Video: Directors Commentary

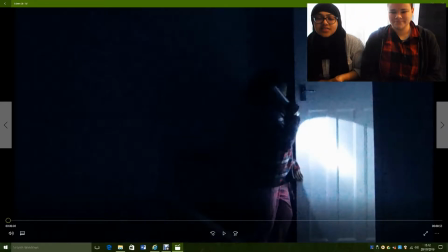0:00 Hi I'm Heba and I'm Hannah and today we're going to be doing a director's commentary of our clip of The Conjuring 2. So let's get started.
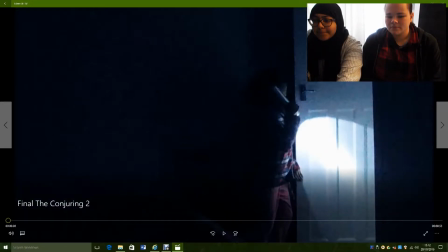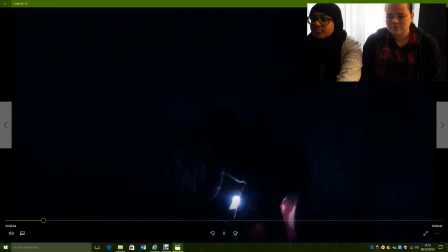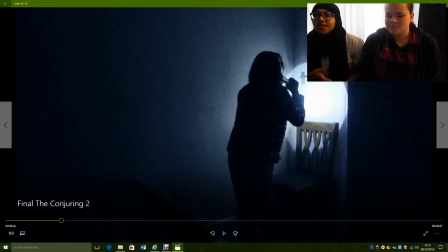0:21 So first things that I think we should talk about is that we decided to keep the audio yeah and I think we decided to keep it because I think it gives a really good ambience to the clip and helps it link. It kind of helps because it's like the natural Because it's the original audio we didn't have
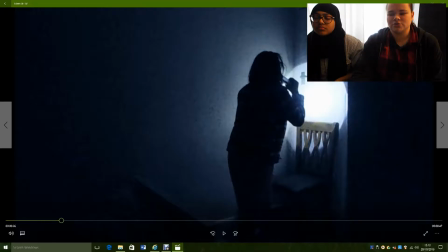0:36 to change anything and because it's the original audio we always had it the same. So it kept the atmosphere from the original. Yeah, and also from this you could probably see the colour correcting. We gave it a blue tint like the original.
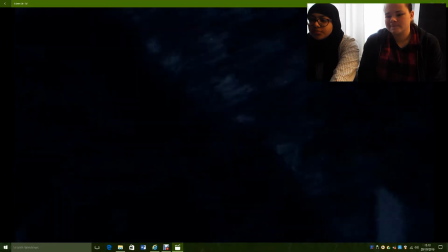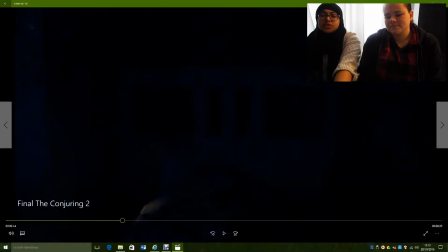1:02 this first whole bit is a pan and it's one shot so we decided to do this because in the actual original it's one shot for around like half of the clip I think it's just one shot so we reshot this
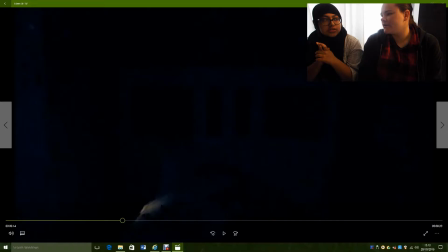1:17 a couple of times to get it right yeah so we got to choose which clips came out the best Because it is one full clip, so it was quite hard to film. We also decided to handhold it here, and to make it smoother, we balanced it on a book.
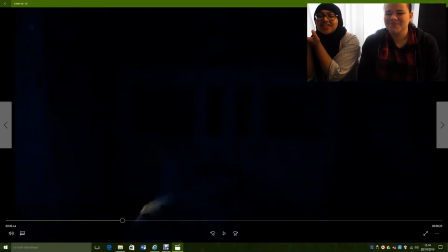1:33 So this actually helped us get a really smooth finish, I think.
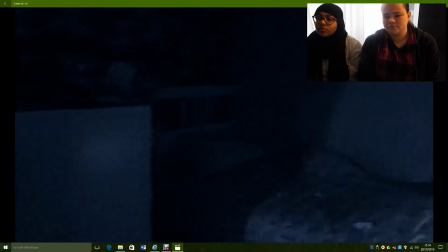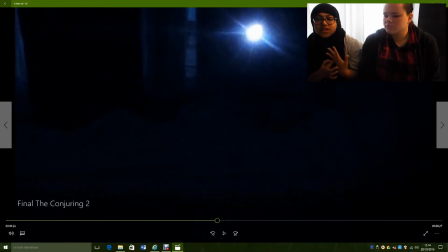1:50 So we kind of had a bit of a challenge with the lighting, because we wanted to film in the dark. We had a torch, and shadows were being casted when we were filming. and we actually found that that helped yeah but because we filmed it in the dark we couldn't always see our actress so we had to use the torch to our
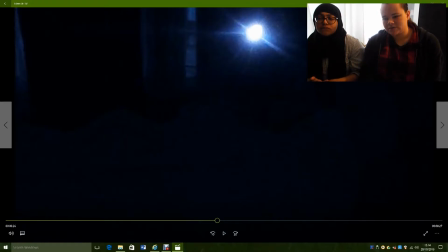2:09 advantage and yeah I changed a couple of shots but only because the lighting mm-hmm I think it worked better anyway yeah same
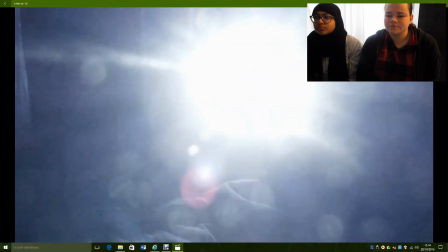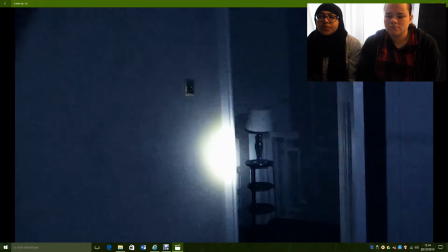2:22 so this is where we get another shot
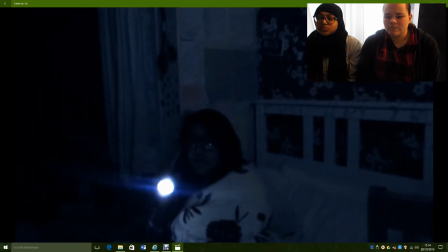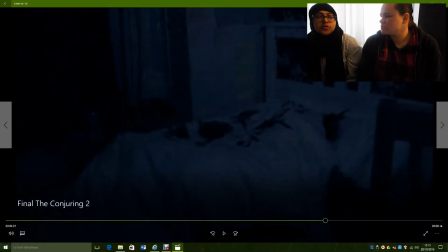2:29 So we did actually decide to speed up a couple of clips, I think two of them maybe. So this is one that we decided to speed up because I think it gave us a bit more of an effect of fright. Yeah. Yeah. Also we used a lot of mid shots and like where we show most of her body in the bed. Most of the actress's face as well. Yeah.
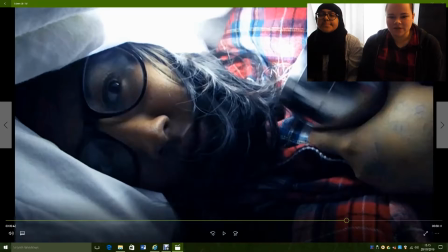2:53 Do you wanna add? We liked the really close-ups in the original, so we really liked that, so we kept them in. We played it to our advantage as well because we used the torch again to get the lightness half on her face. Yeah, which is the Western House's binary opposites, so I think that really helped.
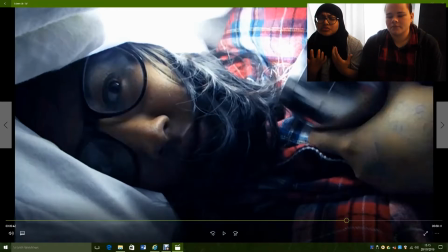3:11 Also, we kept the white sheets and the red pyjamas because we thought this was a really awesome kind of contrast that shows danger but then also purity. Binary opposite. Yeah. Also, when you see the next close-up, we get closer as we go through.
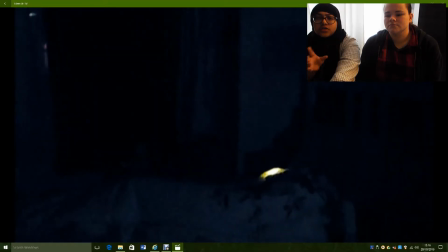3:26 There's about three shots. It kind of is a sort of shot reverse shot, but not between people as such.
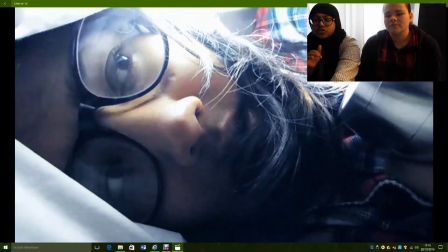3:32 It's more just changing.
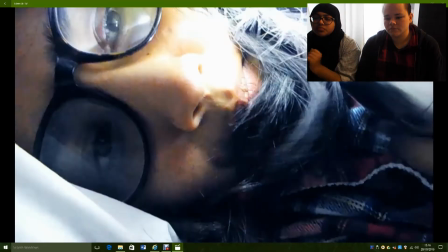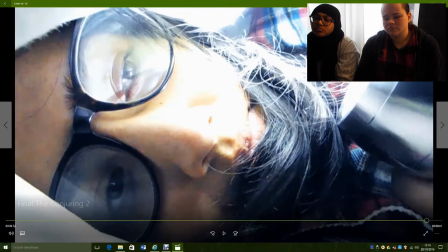For the ones where we're getting closer, we actually just used the camera and handheld, because when we watched the original, it was really jittery, which gave it a very like
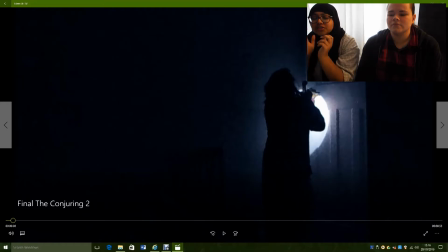3:52 unhuman feel like a presence so we really want to keep that kind of shaky camera-ness to it the